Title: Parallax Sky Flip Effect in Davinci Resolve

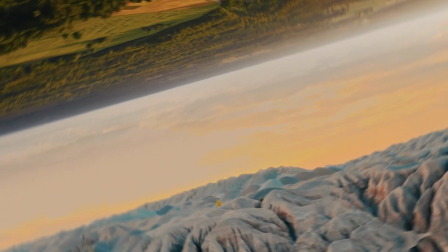(0:00)
In this video, I'll show you how to create a smooth parallax sky flip effect in DaVinci Resolve using a standard 16:9 timeline.
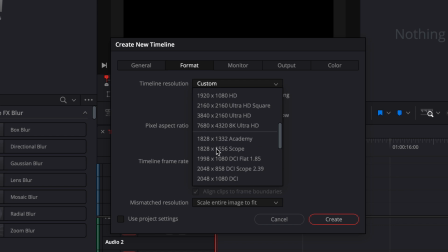(0:08)
Start by creating a new timeline and setting your resolution to 3840x2160.
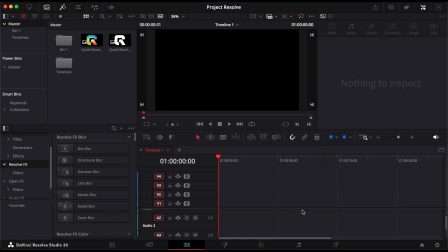(0:15)
This will give you a normal widescreen format. Place your two drone clips on top of each other in the timeline.
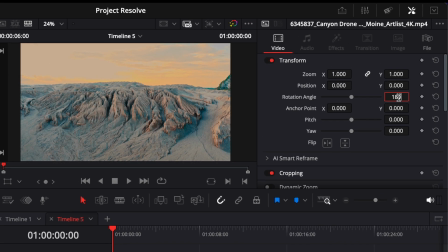(0:22)
Select the top clip, open the inspector, and in the transform section, set the rotation angle to 180 degrees.
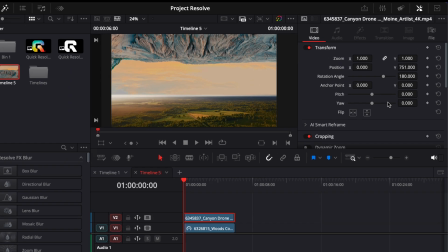(0:30)
This flips the clip upside down. Scroll down to the cropping section and reduce the softness to around negative 50. Then adjust the zoom of the top clip until both skies blend together smoothly without a visible line between them.
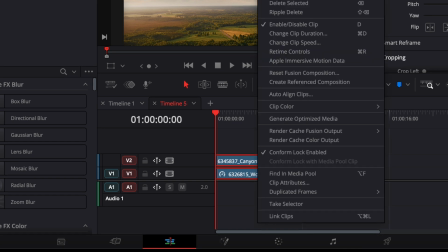(0:46)
Once that looks good, select both clips, right-click, and choose New Compound Clip.
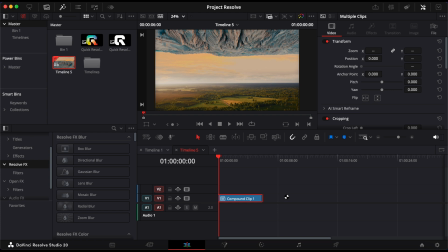(0:52)
This will merge them into a single layer so we can animate everything more easily.
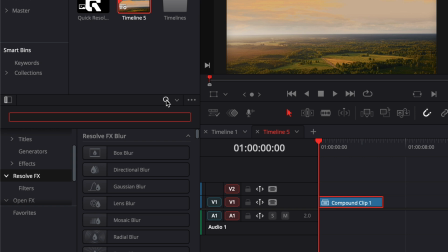(0:57)
Now open the effects panel, search for the transform effect, and drag it onto the compound clip.
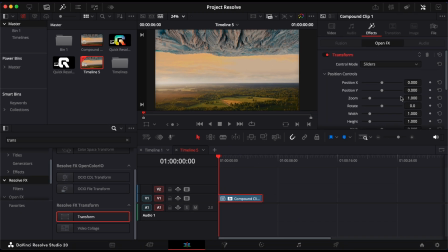(1:03)
Move your playhead to the beginning of the clip and keyframe the rotation parameter.
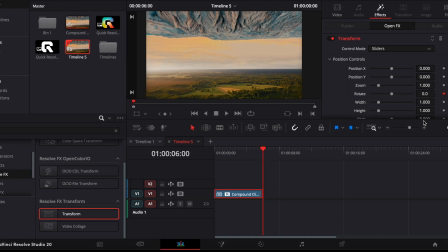(1:07)
Then move the playhead to the end and set the rotation to 180 degrees.
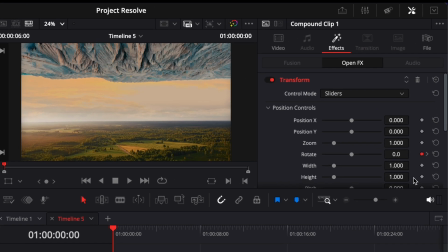(1:12)
This creates the flip animation. Now, to make the movement more dynamic, let's add a smooth zoom.
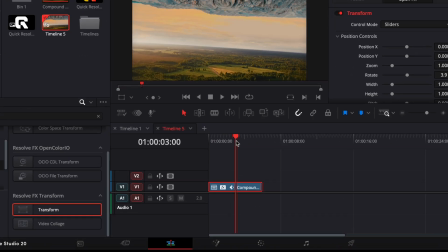(1:18)
At the start of the clip, add a keyframe. Then, halfway through the rotation, increase it slightly to around 1.6.
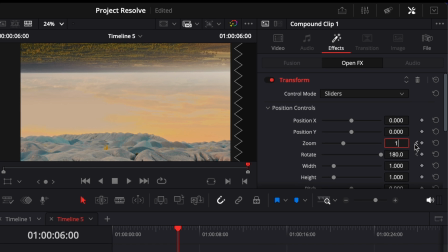(1:26)
And finally, increase it back to 1 near the end. This creates a gentle zoom in and out, giving the scene more depth and motion.
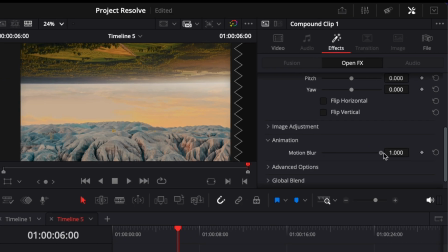(1:34)
In the inspector, scroll down to the motion section and increase motion blur to the maximum value for a smoother, more cinematic rotation. Lastly, open advanced options and change edge behavior to reflect. This prevents any dark edges from showing up as the clip rotates.
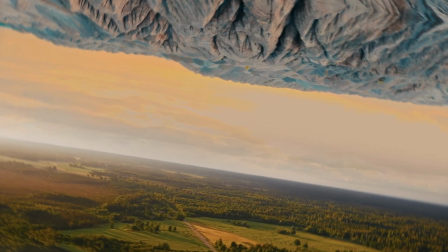(1:52)
And that's it. You've just created a clean, cinematic, parallax sky flip effect in DaVinci Resolve using a standard widescreen timeline.